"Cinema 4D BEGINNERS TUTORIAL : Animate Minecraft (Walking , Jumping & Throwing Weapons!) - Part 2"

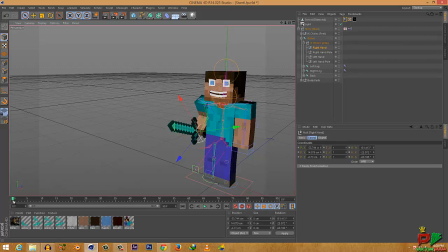[8:50]
So select the auto keyframing button. I'm gonna go to 10 frames ahead. Actually, at 0 frames, I'm gonna just do a bit like that so it's keyframed.
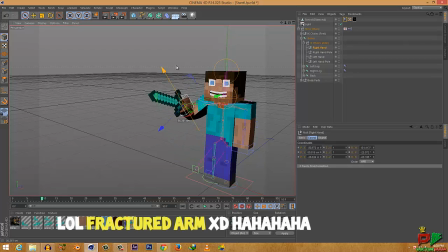[9:01]
So I'm gonna go to 10 frames, raise its hand a bit.
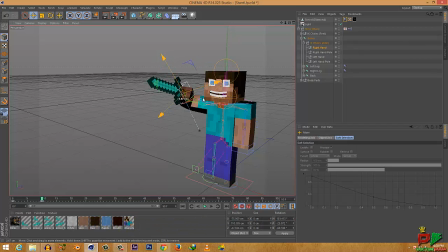[9:07]
Oh my god, that looks horrible. Something like that. Go to 15 frames, I'm gonna drag its hand downwards so that it looks like it's drawing the weapon. Oh my god, it's gonna look something like that, pretty much bad, but spend more time on it.
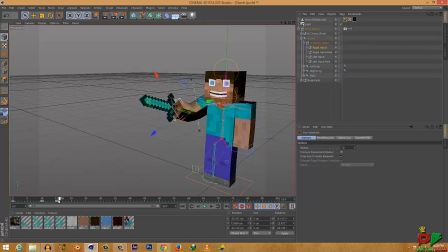[9:27]
And now after that, you're gonna select that constraint tab and go make sure you're at 15 frames, and
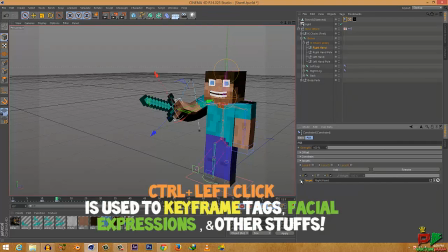[9:41]
press Control on your keyboard and click on this in order to keyframe this.
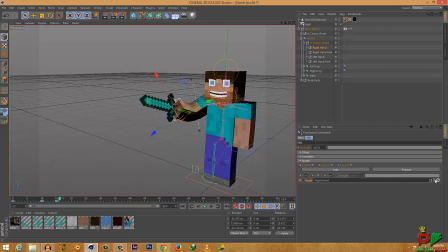[9:52]
And now go to 16 frames, select this arrow, make it clear, and again keyframe it. So you're gonna at 16 frames,
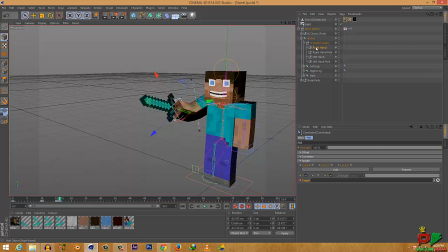[10:04]
this sword's not gonna be in its hand, so just keyframe the position of the sword here. Just keyframe the position of the sword here. And now at 40 frames, just drag it forward.
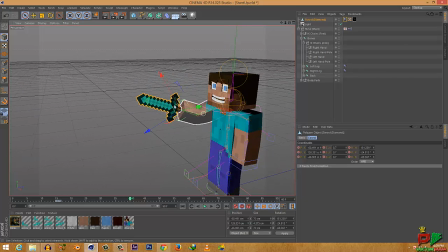[10:21]
Make sure you're at 40 frames or any frames that you want. Just drag it forward so it looks like it's going forward. So now it's gonna be something like that. Of course you're going to spend more time because that's fail.
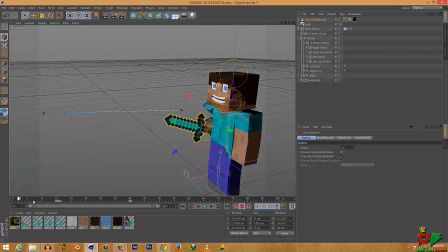[10:35]
So now that is how you make your character hold a weapon to move with it, and you can also release that at particular time so that you can animate it throwing some weapons.
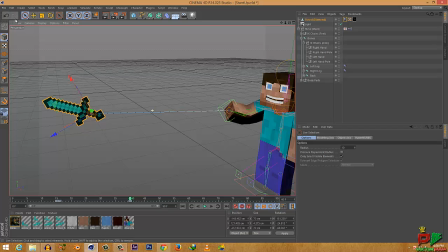[10:50]
And one more thing, as a tip, you can rotate your sword so it looks like more natural. So now if I just play it, you'll see it looks like something like that.
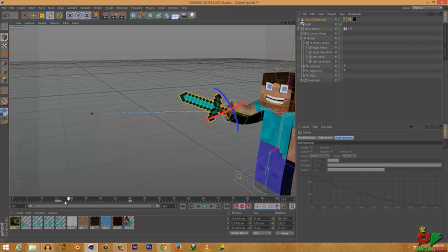[11:07]
Of course this point needs to be done. And yeah, one more thing I forgot to mention, just select your right hand and go to 40 frames or any frame that you want, and make your hand go down a bit so it looks more natural.
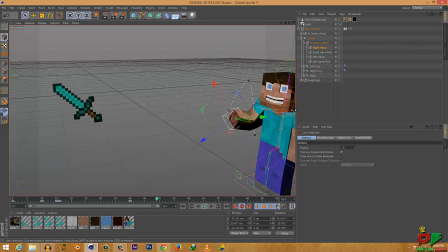[11:25]
So now if you play this, it's gonna look more natural. So the hand's not, as you can see, the hand's not gonna stop after it has released the sword. This is gonna look more natural in my point of view. And yeah, that is how you make your character throw the sword. So yeah. So yeah, hey guys, I'm back.
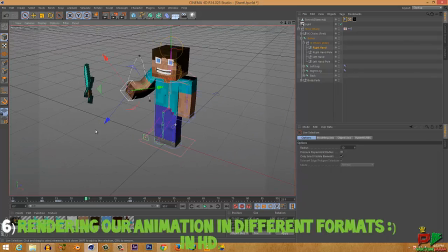[11:42]
And yeah, we're at the last part of our amazing tutorial, which is how you can render your stuff, your animation in HD in different formats to be used like whatever you want.
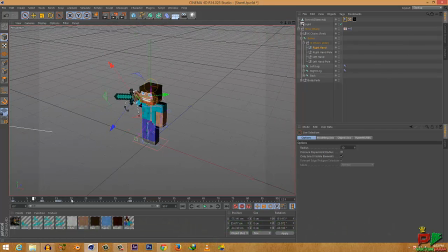[11:55]
So this is the animation that we made in this same tutorial.
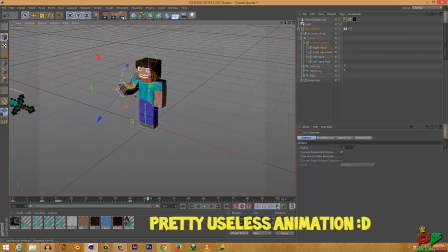[12:01]
And now in order to render it out, just click on this bold button type of stuff,
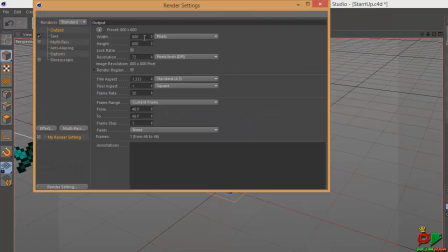[12:07]
go to output tab, select your width as 1280, select your height as 720 if you're a 720p user, frame rate and other stuff, we're not gonna change that. So this is pretty important. So if you're animating
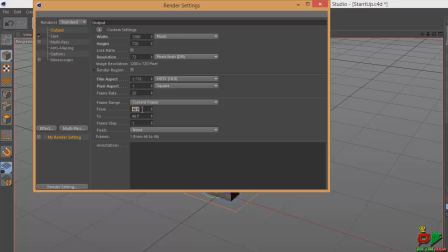[12:26]
animating something, like if it's like a movie, then you have to select the frames, like from which frame to which frame that you want to render out. So of course the start's gonna be at 0 and end is up to you.
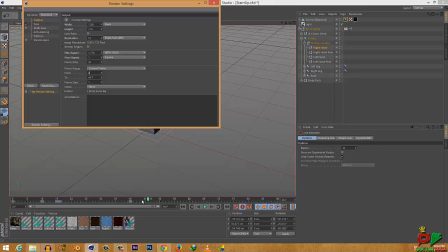[12:39]
So as you can see, after 40 frames you have no animation, no keyframing.
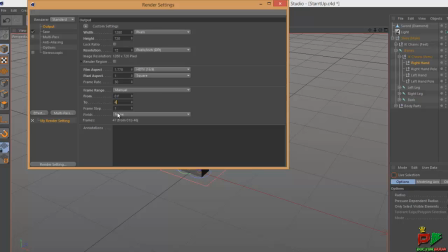[12:48]
So you're gonna select this tool to 40 frames. It can be anything for you. Frame step 1, don't change this.